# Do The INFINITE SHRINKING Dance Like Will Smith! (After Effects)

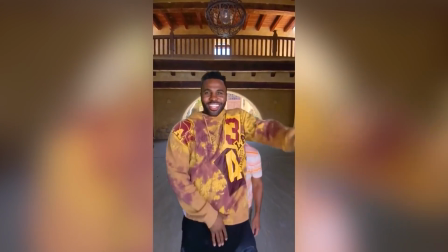(12:19)
And so my solve for that was just to zoom it in a little bit more so you couldn't see the feet in most of the shots.
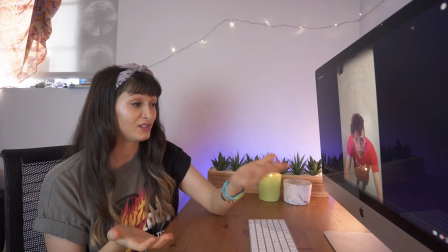(12:25)
And that ended up working really well. And I see you guys did the same solve here.
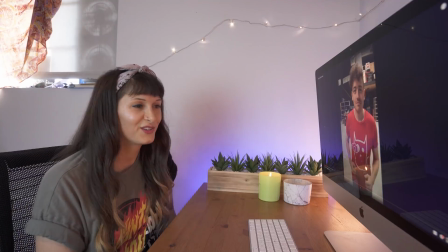(12:30)
So really good job on that. I'm kind of curious if you guys ran into the same issues I did.
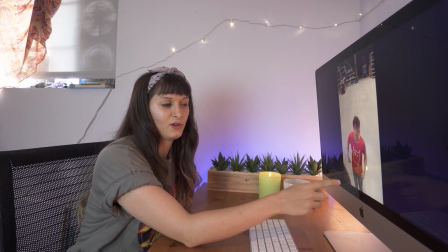(12:37)
And so here we don't see feet, we don't see feet. We don't see feet until the very end of this shot.
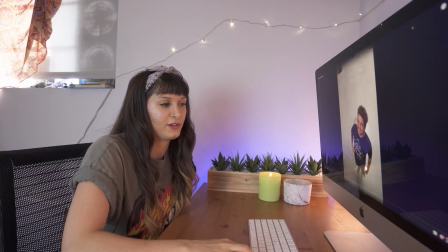(12:43)
And then, I mean, right there you can see, if we go back, you can see how the feet do overlap for a quick second right there.
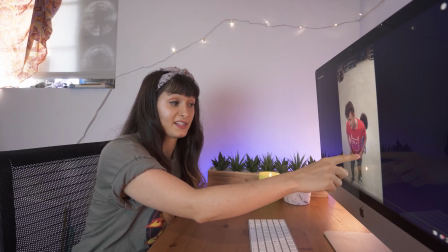(12:52)
And that back foot, or the foot of the back dancer, is actually kind of overlapping the front one.
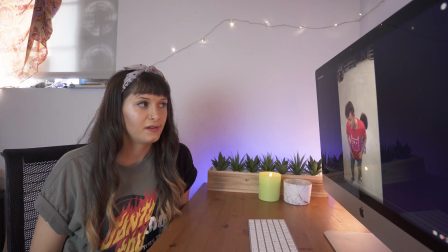(12:59)
So it's not something that you can necessarily solve perfectly, I don't think,
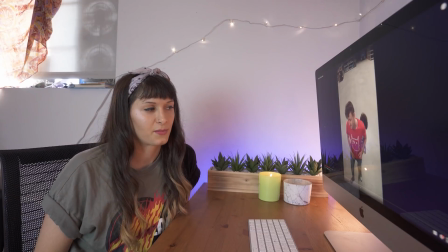(13:05)
except if you want to like completely zoom in, which isn't always the best way. So that could be solved with like some time remapping,
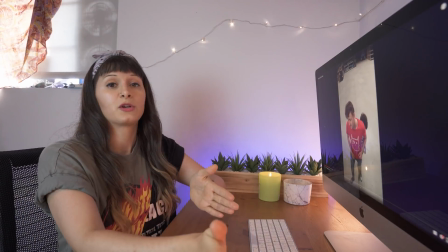(13:11)
maybe making the previous dancer sort of go out a little bit quicker so that you don't see the feet overlap.
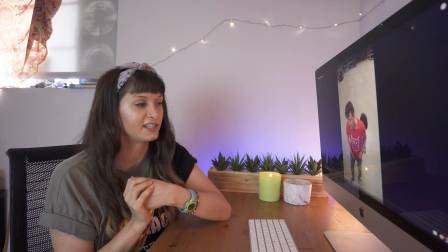(13:22)
But yeah, like you guys solved it the same way I did, and I think it works, and I think most people,
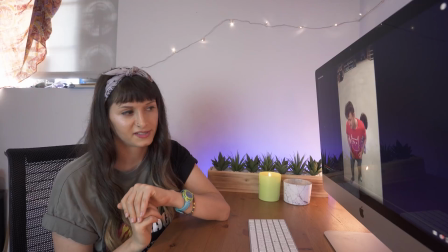(13:27)
99% of people who aren't looking super, super critically are not gonna notice that. So I think it's totally fine and works really well actually. I love your dance moves, by the way. I don't know if I mentioned that yet. Thank you so much, Cash Bunny, for those awesome insights of your brain. Your work keeps on amazing me. So guys, check out our Instagram. You'll find the link in the description below. Thank you so much for watching. Thank you, Storyblocks Video, for the support. And like always, stay creative.
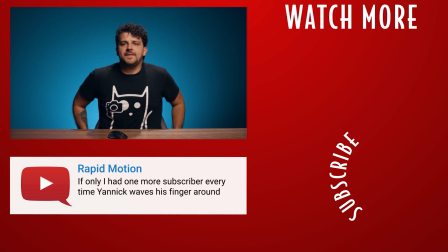(13:55) Hallo jongetjes, het is meneer Jannik. Hallo, we gaan copycat vandaag doen, ja? Ja, gaan we copycat doen? Ja, we gaan copycat doen, ja. Fuck, het is zo warm.